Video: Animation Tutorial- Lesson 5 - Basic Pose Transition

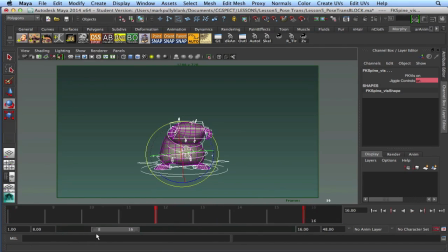29:11 So I'm just concentrating. I'd even do this. So I'm just concentrating on these 2 keys. Because it's a fairly short piece of animation, I don't necessarily need to do that. Let me bring my timeline back down to 30 here. So now from 12 to 16, I want to just have some fun
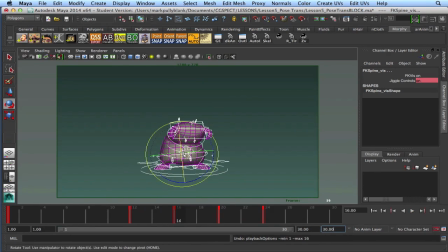29:32 with the way some of the stuff's moving. So first I'm going to work on the poses. I want to push these guys up a little bit more, because I want to have,
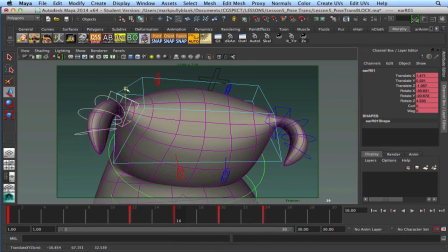29:42 before I start playing with the timing or offsetting, I'll see what I can get
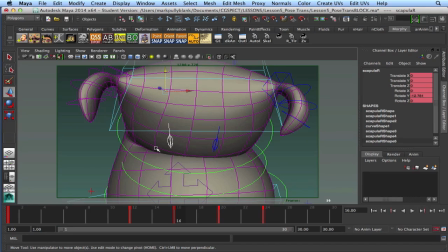by just working with the keys that I already have.
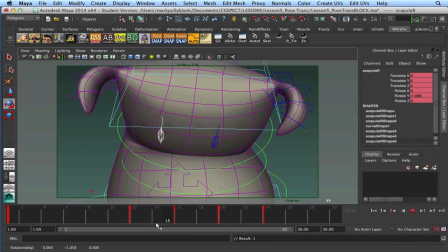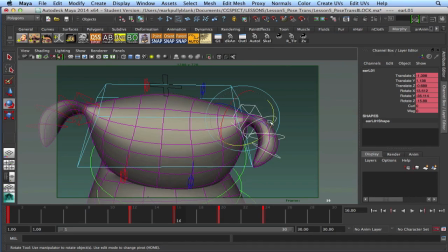30:07 And even though they're timed on the same keys, even though everything's being timed on the same keys, the fact that I have some things that are moving further makes it seem like they're moving faster. And it gives me a little bit more overlap and buys me a bit more
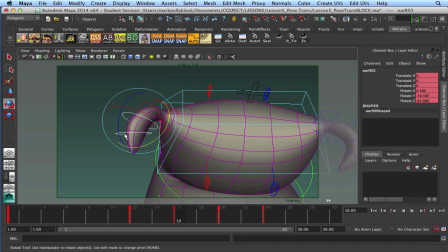30:27 overlap and loosens my animation up without having to offset keys. Once we start offsetting keys, I feel our philosophy on how we pose changes, and then things run the risk of getting kind of smushy.
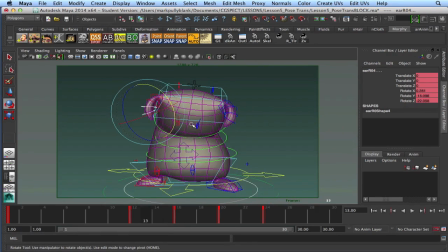30:43 So I like to try to work within the keys that I have first. And using these little extremities here on the sides, things like the ears, you know.
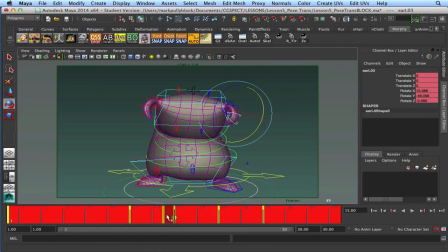31:05 Delete that key. I didn't mean to put that there. I just right-click and delete it.
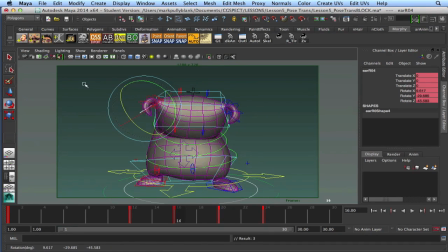There we go.
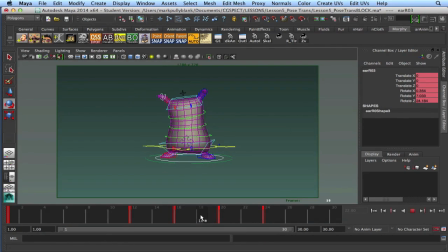31:43 Now, what we're really losing here in this jump is we're losing some drag. So instead of offsetting keys, what I'm going to do is I'm going to add an in-between pose here to frame 18. I'm going to end up having more poses, but
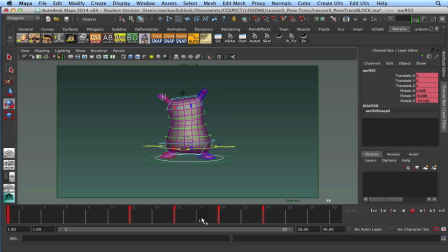32:04 I'm going to have more control over my animation, I feel, in the end. So what I'm going to do here is I'm going to go to frame 18. Let's see here. I'm going to go to frame 17. And I'm just going to select the top half of my animation.
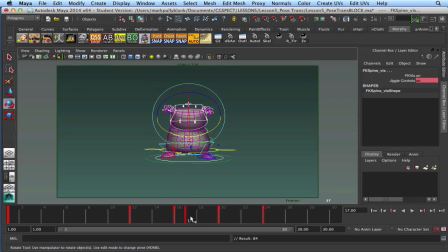32:20 And I'm going to set a key there on 17, and I'm going to drag that key to 18. So now 18 is favoring frame 16. And then I'm going to grab the bottom half. Nope. Here.
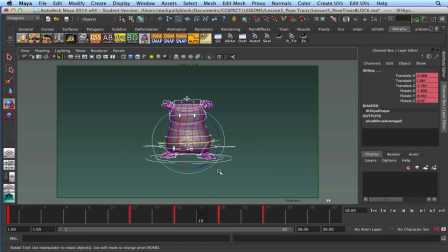Let's grab this bottom half. And I'm going to go to frame 19. I'm going to set a key, and I'm going to drag that back to 18. So now I have the top half of my
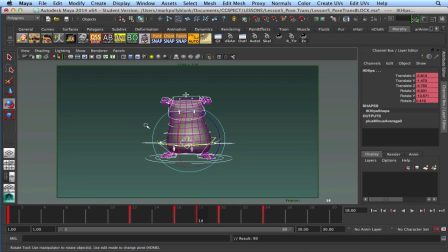32:55 pose is favoring this early pose, and the bottom half of my pose on frame 18 is favoring the latter. So you can see how I'm starting to get some of that overlap in there now. Starting to loosen up.